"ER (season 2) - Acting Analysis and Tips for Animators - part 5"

Welcome back, it is Thursday, that means acting analysis for animators, and today I'm going to take another look at ER, and it's going to be, as always, the Carter Show. That's right, in all of my ER clips, Carter is everywhere because he covers so much in terms of acting and lip sync and pantomime and prop interaction, so much good stuff.
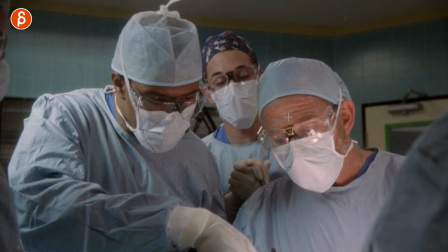But instead of talking, let's show it. And in this case, you have these two doctors doing a very complicated procedure, and this is all about Carter checking in and reacting to what they're saying and there's so many
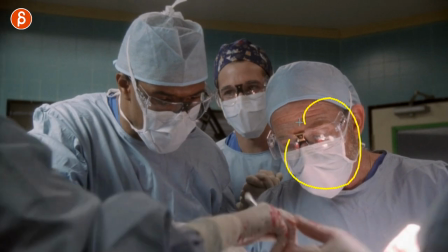things that you can apply taking this shot so he makes a little joke right and you can see how Carter reacts to
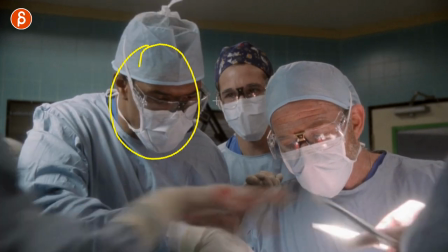that joke with bounciness but he keeps looking because he really wants Benton's approval he wants to look at is this doctor also laughing is this appropriate
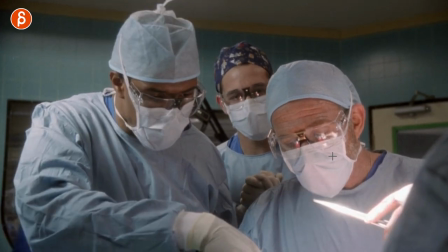to laugh and what I'm taking out of this is that a I mean you can have something where they're doing something very serious and you can have a character laughing maybe in an inappropriate way maybe these characters are stopping what they're doing looking back and again it's all about this character
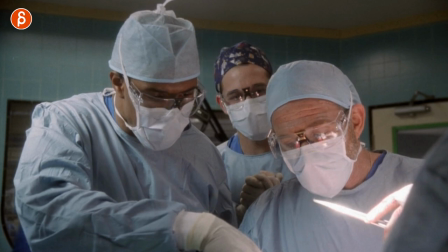that way you also have interesting framing where this character is in the middle taking up all the focus there or you can take something where they're actually talking about
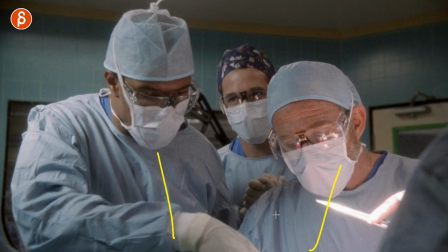something really really boring or this could be some boring secondary action or this could be parents i don't know with a baby and
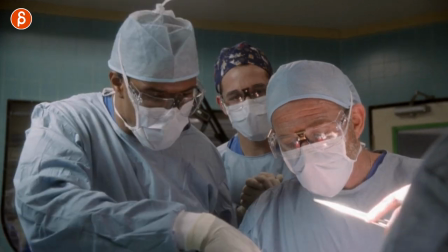diapers and this character is trying to do something and maybe you know you can be gross and there's pee coming up oh it's probably yellow as well and this is
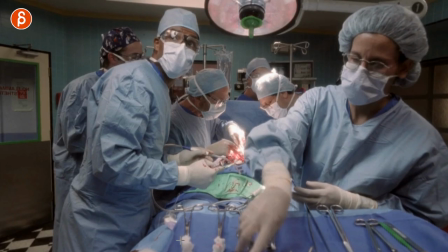why this character is laughing Anyway, you can continue on, but there are many,
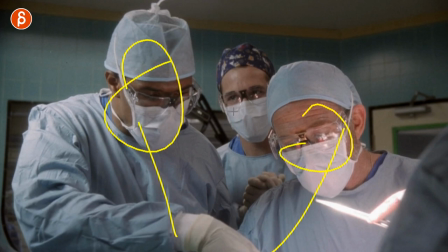many ways where you can take interesting dialogue that they're talking and have this character react to this, or you can use really boring dialogue because you kind of ran out of dialogue. Maybe you have a clip, but it's not that interesting. So maybe you can use that clip, but it's all about a background character listening and reacting to what those two or one character are saying.
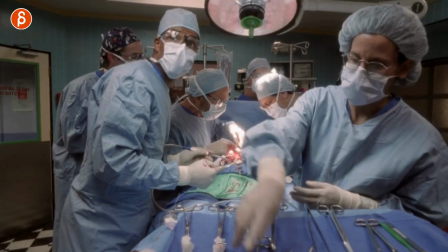But you know what I mean, right? And this continues on with this sequence, right?
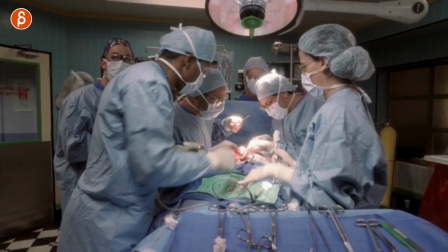He looks over and he looks over and you can have this thing right there as he goes down. he's on his toes to check so there's a lot of mimicking
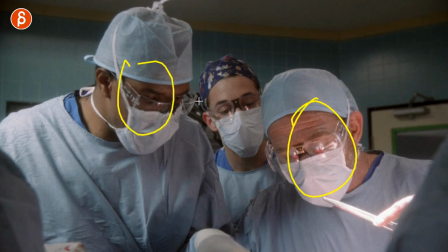and this continues on where he actually tells Benton that he's lucky to have Carter and they can look at Carter's reaction was he
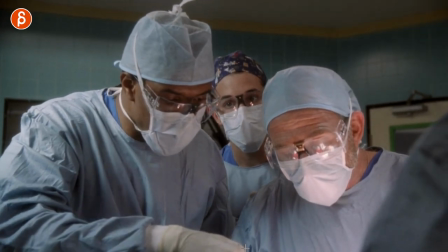says yeah I guess sometimes I'm lucky you know it's not that bad you can see it oh oh it talks about me oh yeah oh good I'm happy
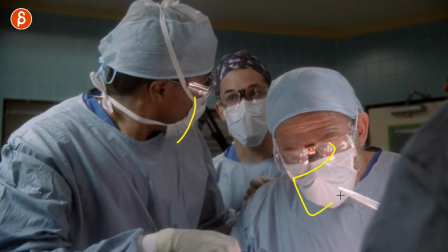happy what I love it too is that they have a mask I mean he has to do everything through eyes and body language and this
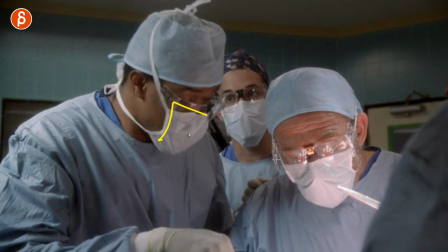could be something again that you could take this could be uh i don't know maybe they're painters and they gotta have mass piece of paint and again because of that it's all about the
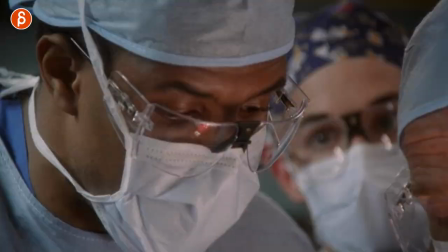eyes and body pantomime but i love his little reaction there and he continues on where actually he asks benton
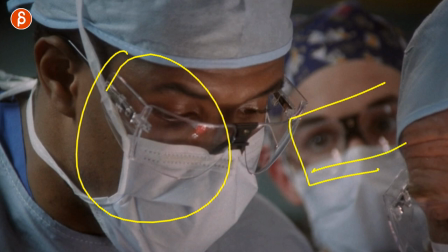if he wants to finish this procedure but what i love about this is watch his face so watch him nodding do you want to continue and he even starts
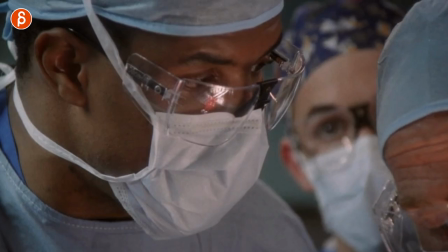in this shot in the background he is already saying yes because he wants him to be successful to do this as well and you
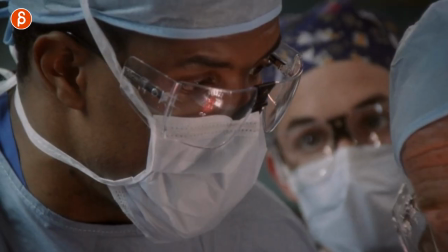can see he he is already nodding and going yeah yeah come on do it and yes he does it and they're all excited and he tells them come on carter get in and help me out but i love this i love that you can take a conversation again between two characters that seem
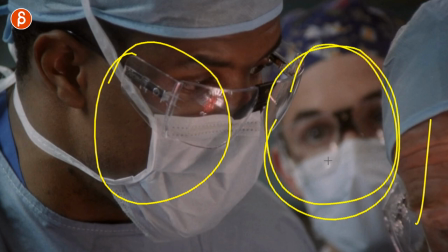to be the main characters but it's all about this and it could be again him reacting or anticipating and he's already kind of
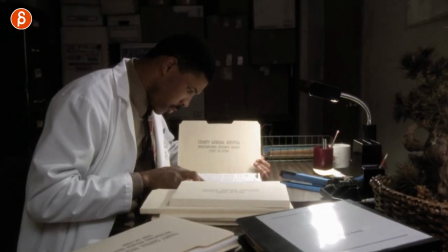anticipating what he is going to do next up is a fantastic sequence and it's basically just one long shot it is in the cut with a close-up and a
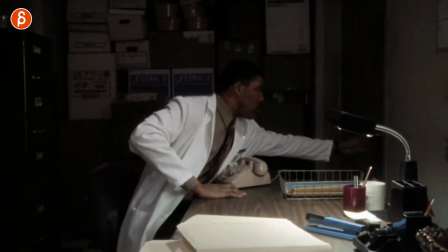close-up but other than that i mean this could have been all filmed in one take and there is so much to unpack here so basically
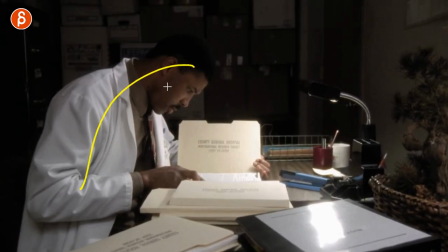there are little things everywhere so you have this main character in a specific pose obviously you want to start with a strong pose that kind of gives us the whole idea of the shot it's almost like your what i talked before in the previous clip your default pose your default pose shouldn't be your t-pose character arms down and that's it no your Your character is in a specific state of mind, emotional state of mind, or whatever it is, and that is your beginning pose. And this could be whatever it is, right? But think about, if I pause on this frame in my shot, does this body language already tell us what the character is feeling? Of course, there is hopefully going to be a change within your shot where that body language and the pose changes. But at the very beginning, if you start the shot, is the pose of one character, your multiple characters, are the pose of all those characters telling us what is going on in the scene in terms of emotional state or whatever it is right so again I love that it starts like this and
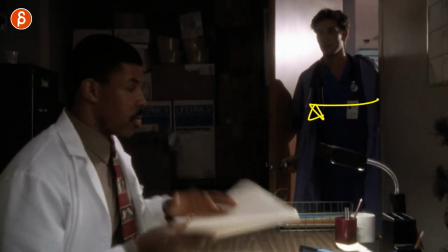then you have this intro BAM with Carter just scaring Benton but he is doing something that's potentially illegal he's checking
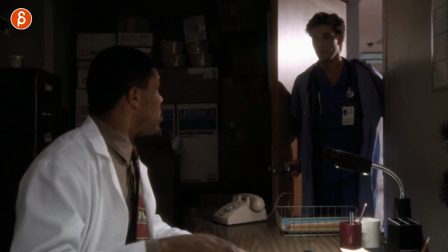documents he's not supposed to so you can see his scramble and he's immediately covering this and then kind of yeah okay I'm busy and he says I'm sorry that I scared you like
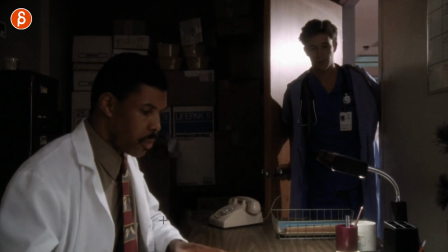you know I wasn't scared but he is so focused on this that whenever Carter talks and then he's not really looking
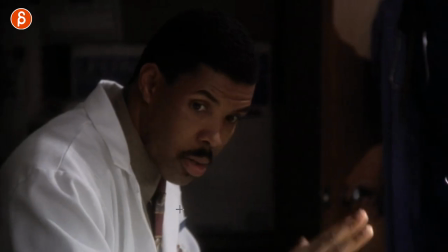so he goes off hey i did this this this and this for you am i you know okay to go home and he does this awesome bent in with like yeah whatever
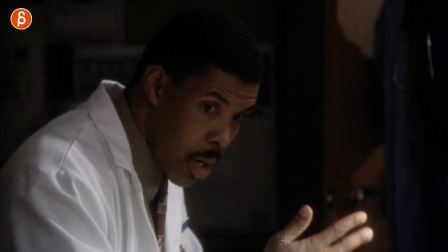whatever and it's this kind of half almost off screen gesture stuff that i love where the focus is here but it's not you know it's
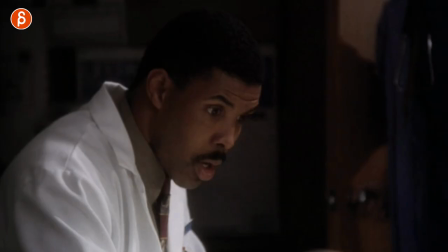still silhouetted it's still clear but it's just something that an actor did that you happen just to kind of catch in there in your framing but again look
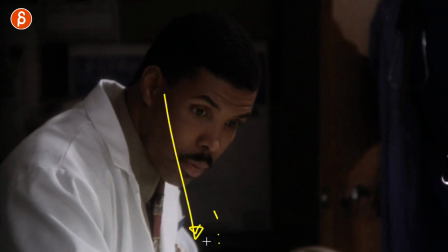at this there's no eye contact but he he wants to focus on this he doesn't care what he's doing now he apologized for something
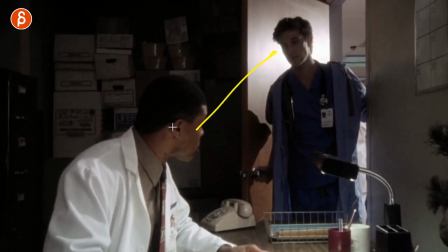he did before and this is the only time he actually looks because i mean they do like each other and you know he wants to acknowledge this yeah no
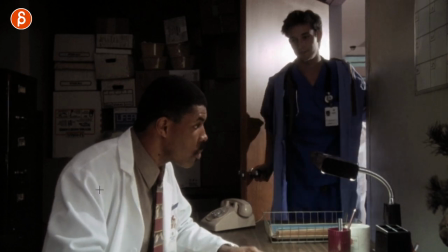it's fine but you can see the constant moving in the chair that and the shoulders this is content yeah yeah whatever whatever i want to continue on but
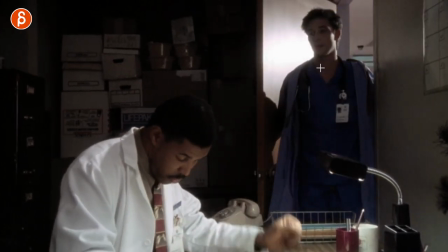he does ask him at the end hey did you do this and he says yes he did but he lied and he knows that he
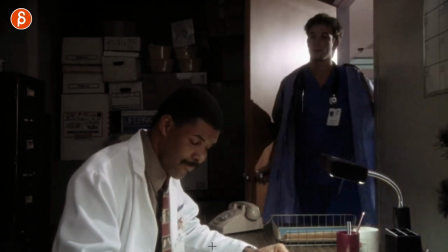lies and the watch benton here he goes yep yep waiting waiting yeah i knew this and i love this i love that it says this up and down yeah i'm waiting one two three and that reaction yeah i knew you didn't do this and he tells them yeah i know i called them
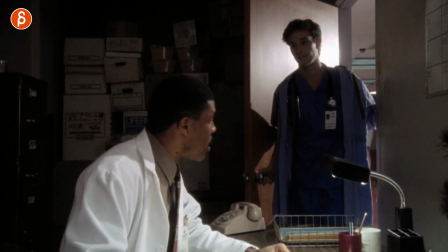and he has that quick little look does he actually look at him i think he does right here and then it's this awesome wave off
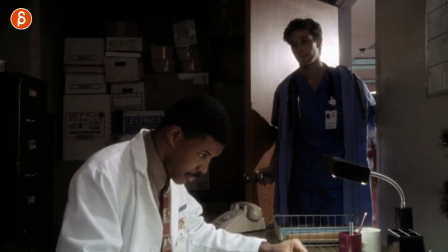i love that gesture looks dumb yeah i'm done with you but What's also cool with this is that you have him telling him,
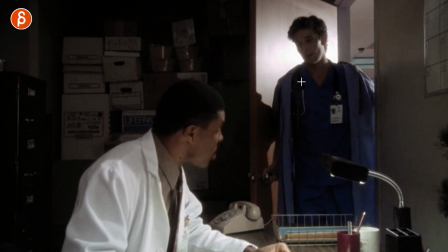yeah, yeah, yeah. And then he goes, oh, yeah, yeah, I did this. And again, you can push this where you make it clear that he is potentially lying, right?
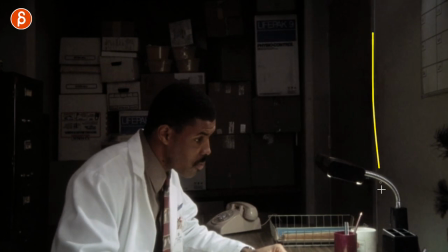Then you have this big exit. And now it's anticipation knowing he's going to come back.
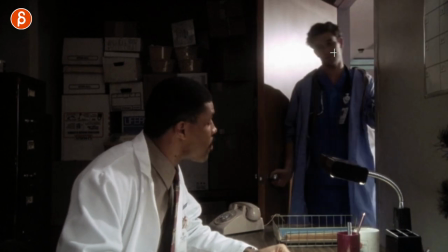And I love this that he could go back with maybe, he can go out, sorry, with maybe he's angry.
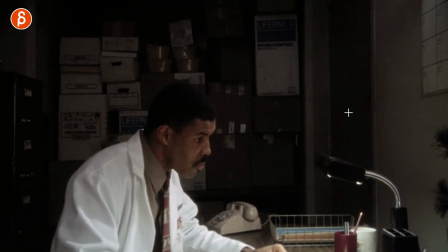Like, of course I did this. And then the contrast comes in right away with a very,
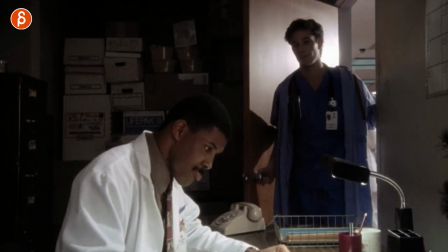no, I'm sorry, I did not do this. so him exiting and coming back in is a big opportunity
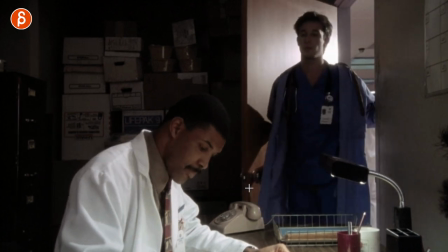for contrast where he knows okay yes I'm sorry I didn't do this and then you can again play off between these two because he
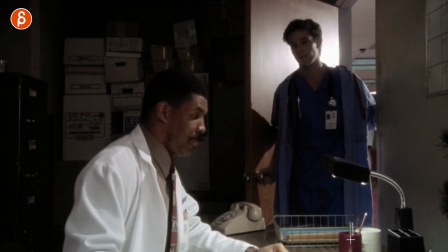knows that he didn't do this anyway there's a lot of stuff now even then I
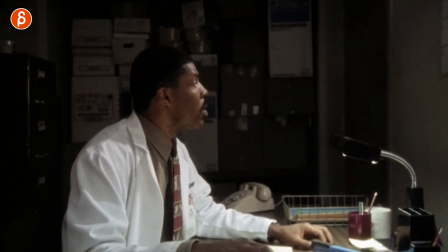love the ending because you might think boom that's the end but even though it's pretend that's the end of the lip sync you can still have this
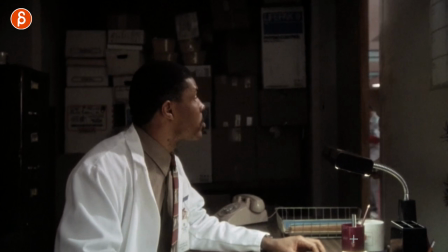so Benton doesn't want to be disturbed does this extra thing
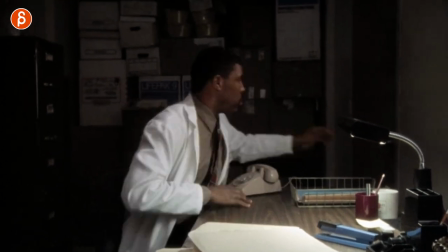closes this and it gets back in this is also interesting from a bottom mechanics point of view you have a chair with wheels the way he
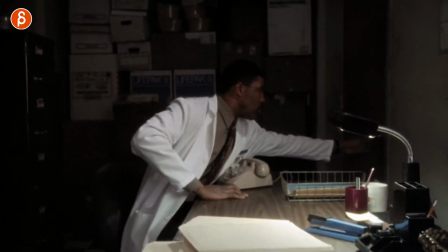gets in there right he doesn't have to get up he kind of wheels himself over so if you have extra sound in your in your lip sync
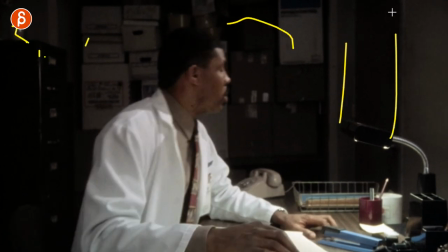that's just you know adding the ambient stuff of I don't maybe there's a window there's stuff happening outside you can continue this shot and add one more thing
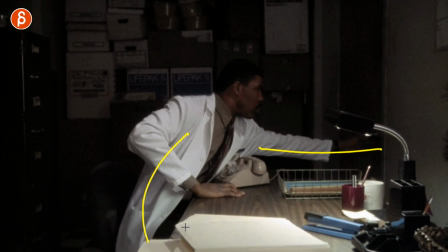that tells us something about the character but also breaks it up from just being like this right this is basically how he's always in the
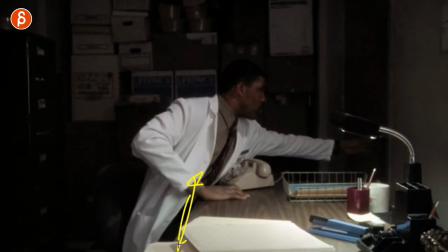shot and by having him do this you do break the spatial relationship there's more usage of space you change the silhouette it gives a bit more
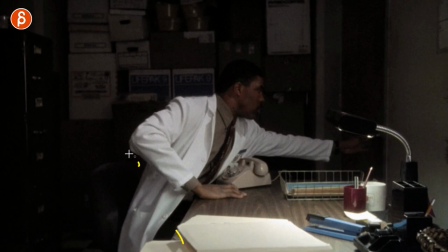full body almost you don't see the legs but again different types of mechanics rolling you get up and kind of lean over so again this could be
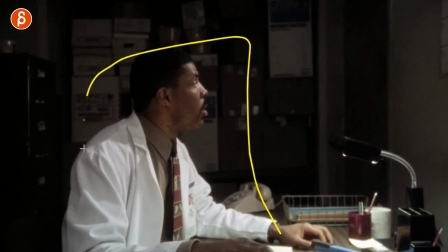something for contrast you're stuck with this character sitting for lip sync but at the end you're
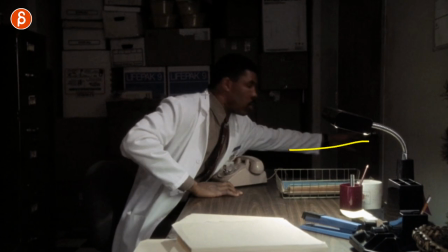adding this with some interesting new movement that still tells us something about the character.
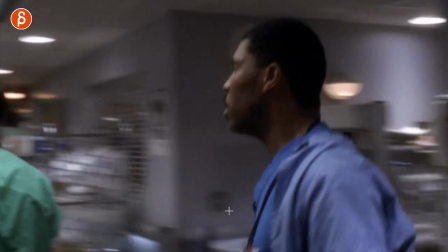And last one is again Carter and Benton. As they go out and Carter is presenting there's something that is pretty common. This is something that you can check on your own if you are in a group of people. You can observe other people but sometimes you will do this as well. When I learn about this sometimes I catch myself doing this and what is this?